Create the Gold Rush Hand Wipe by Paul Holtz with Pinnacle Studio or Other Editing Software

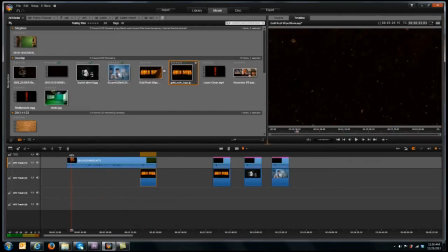[4:20]
And you're going to see right away that when I shot this, I shot it from the opposite side. My hand is actually upside down, and you might ask yourself, well, why did I do that, okay?
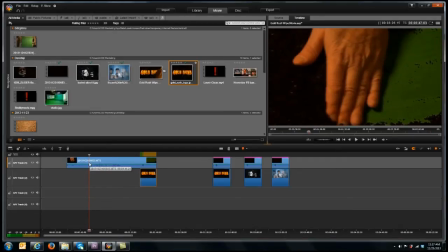[4:33]
Well, the reason is because when I was wiping off the dirt, my arm kept hitting the tripod of the camera because it was on the same side as me. So easy enough, let's put the camera on the opposite side of the paper, shoot down at it.
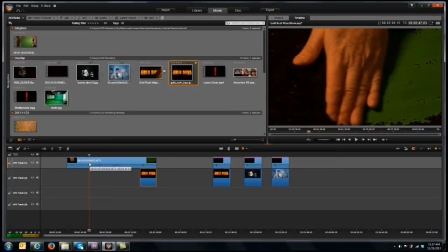[4:50]
It'll make sure that my hand is upside down, but I'm away from that tripod, okay? Since I'm on the other side, how do we fix this? Well, we'll go into our 2D, 3D editor, and we'll actually flip this 180 degrees so my hand is coming up from the bottom instead of from the top.
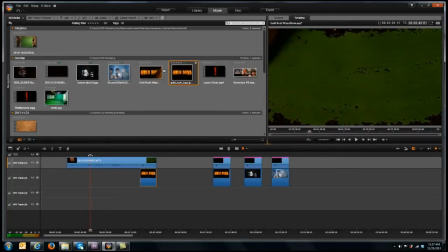[5:08]
It's actually pretty simple. Now, when you wipe off the dirt, you're probably going to have a couple of different attempts before you get one that you like. You'll see that I try this a couple of different times here. That's a little slow for me, so I said, nah, that doesn't look good.
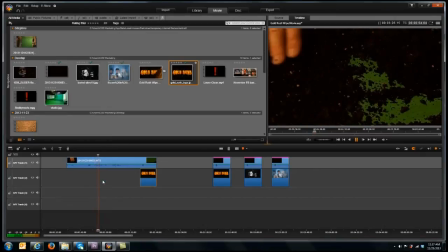[5:21]
So I put all the dirt back in place. Easy enough to do. Just make sure you cover up all the green. And then what I did was I tried it again, and this time it really looked great.
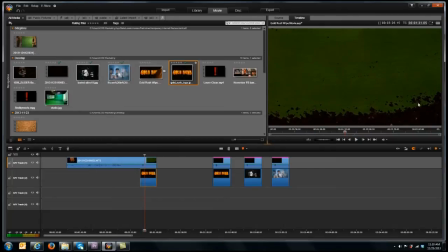[5:35]
Perfect. And the thing that's beautiful about this is right in here, I leave some dirt, which is exactly what I wanted to do. I don't want it to be a perfect wipe. I really want to sell this effect, and the way to do that is actually leave some dirt streaks on here, and that's exactly what happened.
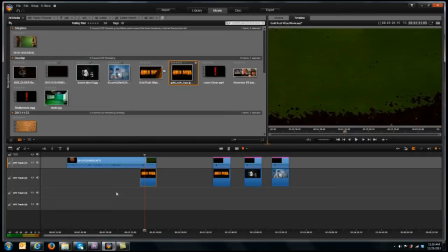[5:52]
These little dirt particles are actually over the Gold Rush graphic, so it really worked out well. So let's start by showing you how I did the rotation. So double click on this.
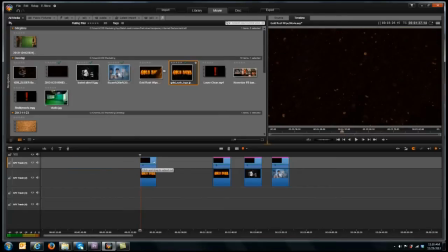[6:03]
Let's go ahead and trim it first, because we're not going to need all of this, since this is the section that I'm going to keep.
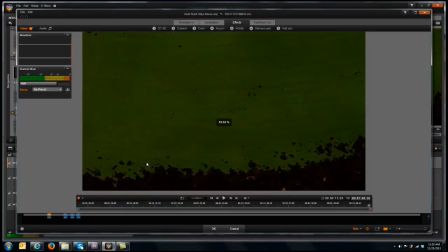[6:11]
Let's go ahead and double click on this. You can open up your 2D, 3D editor, however it is on your software. Mine is right up here. We're going to go under 2D Editor Advanced in Studio.
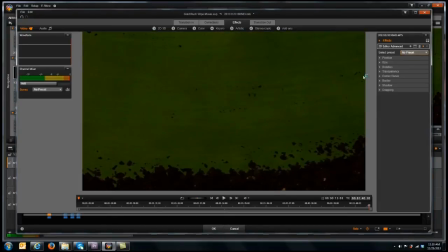[6:24]
We're going to go to No Preset, open up Rotation. And what we'll do is we'll just type in an exact 180.
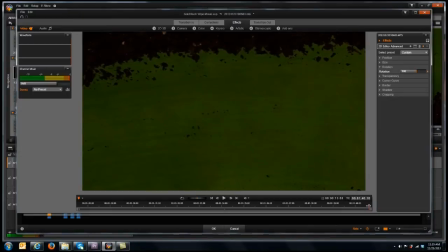[6:38]
All right, now you'll see my hand is now coming across at the bottom.
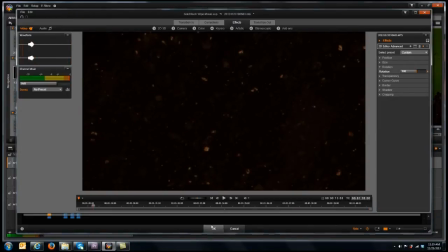[6:44]
Let's go ahead and hit play here.
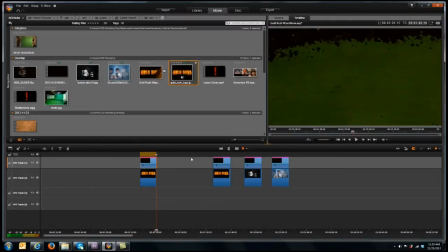[6:49]
That's exactly what we want. So let's hit OK. Now, obviously, we still need to cut the hole in here. And the other thing that I wanted to make sure that we did was we wanted to make sure to really make this a
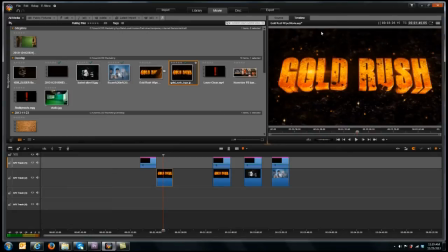[7:04]
really high quality effect is that we wanted to make sure that the dirt colors are the same as well. And you can do that using some color correction. This dirt color here is the same dirt color or very, very close to the dirt color that's here, okay?
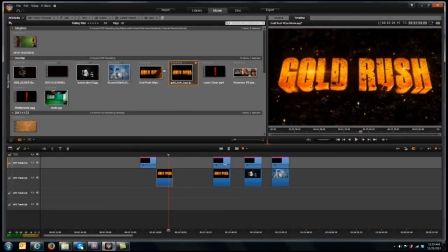[7:20]
And the way that we do that, just to expedite this, let's go ahead and open this up where I've already done this. Let's open this up and take a look.
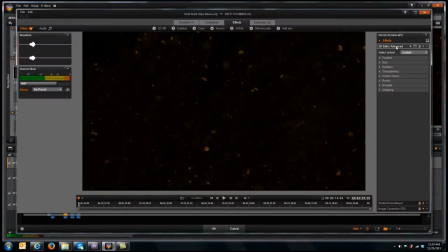[7:28]
And you'll see that I've actually got three effects on this final layer here. I've got the 2D editor for my 180 degree rotation. I've got the chroma key here, of course, which is going to be to cut out my green background, but also I've got image correction.
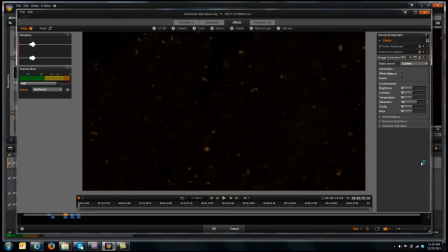[7:46]
So let's click on image correction so you can see this. All I did was to make those edges line up is and let's go ahead and play this a little bit. Let's go through this. You'll see it with the chroma key. Okay. See how the chroma key is turned on here? You're only seeing a black background, and let's turn that off.
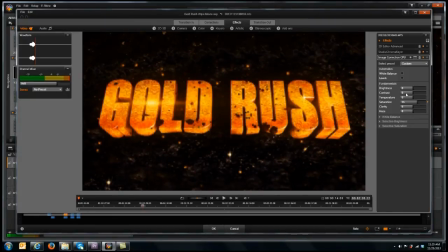[8:06]
And you'll see that the dirt matches up really well now, because if I didn't bring the saturation up, it's too different of a color. So these are the little things that I want you to think about while you're building effects, okay? Make them as realistic as you possibly can.
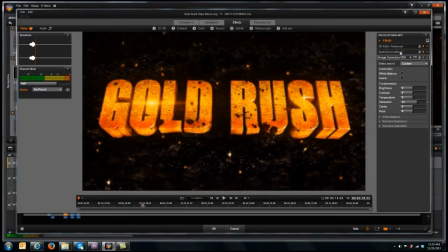[8:22]
So my saturation came up, and then in chroma here, we had to use a custom setting.